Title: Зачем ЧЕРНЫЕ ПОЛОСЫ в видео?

Приветствую, уважаемые! Сегодня я хотел бы поговорить о такой наболевшей теме, как черные полосы по вертикали вашего изображения. Эндрю Браун, путь режиссера, поехали! В 2019 году это уже не тренд, это уже не модно, и пора отказываться от этих черных полос. Они нужны лишь в определенных случаях, и это конкретно точно не те, когда вы снимаете в 16 на 9, все это в 16 на 9 запаковываете и выпускаете. Если вы снимали в 16 на 9, оставьте все так. Если вы ставили композицию в 16 на 9, не нужно делать вот такие вещи,
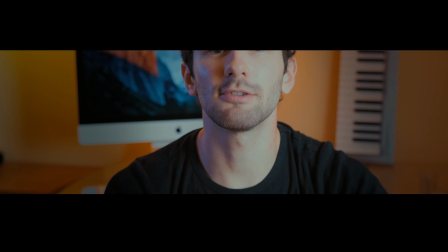0:35 не нужно все это как-то так вот непонятно, как накладывать, чтобы это выглядело, как будто вы снимали кино. Просто не врите себе и людям. И поэтому, когда я открываю проигрыватель YouTube, допустим, и я листаю эти видео,
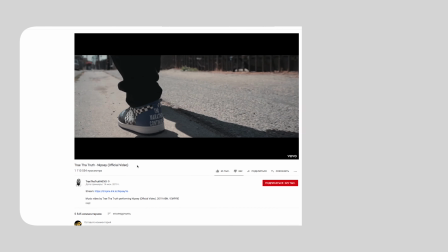0:49 захожу там музыкальный клип какой-то, я смотрю красивый кадр, пальмы там, машины, да, что-то вот движется.
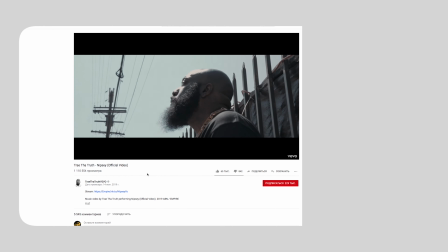0:56 И вот это вот половинчатые вот эти полосы сверху, они мне просто мешают, они просто ущемляют вот это, всю эту красоту.
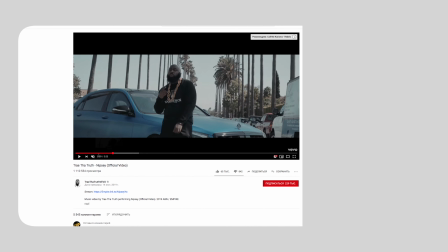1:04 Почему бы не снять это в 16 на 9 и максимально показать красоту этих пальм, максимально раскрыть эту картину, чтобы человек просто вот, он углубился в этот весь пейзаж. Зачем вот эти вот, зачем эти рамки создавать, я не понимаю.
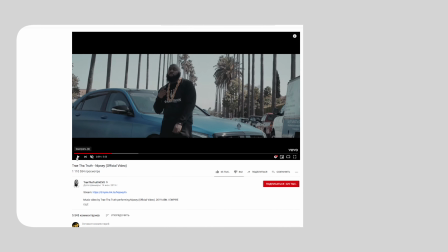1:21 Если вы тоже не понимаете, поэтому какие есть пути решения этой ситуации. Первое, это снимать на аноморфную оптику изначально, для того, чтобы уже потом особо не думать о соотношении, у вас оно и так будет уже понятным.
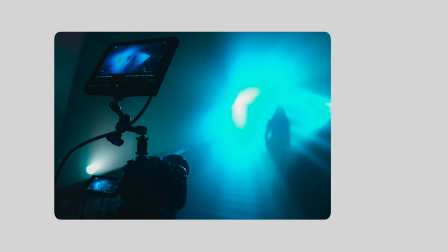1:37 Второй момент, если вы 16 на 9 снимаете, то ваша задача использовать дополнительные инструменты, которые будут вам помогать выставлять композицию в соотношении сторон 2.35 к 1, Чтобы потом, когда вы будете обрезать ваш футаж, не было такого, что у вас полголовы там обрезалось и вам нужно очень много перемещать композицию, как-то вот играться с этим долго. Изначально лучше снимать с задуманной уже 2.35 к 1.
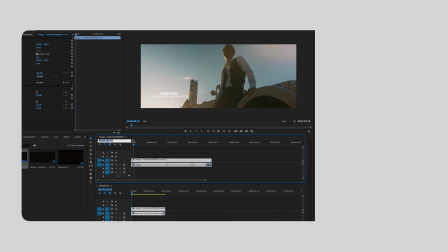2:05 Далее мы переходим, скажем, в Adobe Premiere и меняем настройки композиции. Просто меняем соотношение сторон с помощью разрешения.
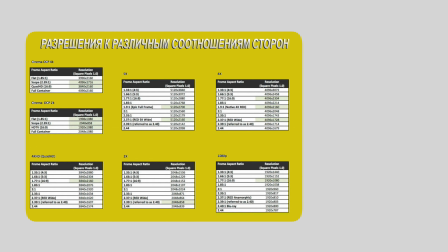2:13 Если вы снимаете в 4К, в Full HD, в 2К, не важно. Вот пример моих работ.
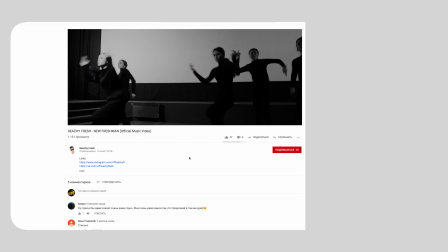2:18 Я их выводил на YouTube в соотношении сторон 2.35 к 1. Мне неинтересны эти черные полосы, и я надеюсь, вам тоже.
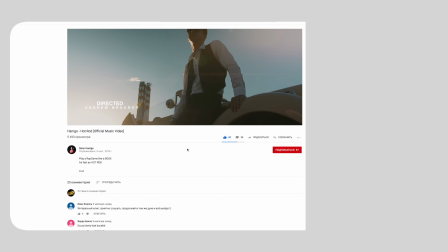2:26 Поэтому вот, 4К в 2.35 к 1, все хорошо, YouTube все понял. И я желаю, чтобы вы тоже абсолютно точно избавились от этих черных полос. Они неуместны в большинстве случаев, но иногда это тоже позволительно. Но не об этом сегодня речь. Поэтому, если я вам помог, если вы чему-то научились новому, ставьте вот такие штуки, подписывайтесь на канал. С вами был Эндрю Браун, канал Путь Режиссера. До новых встреч!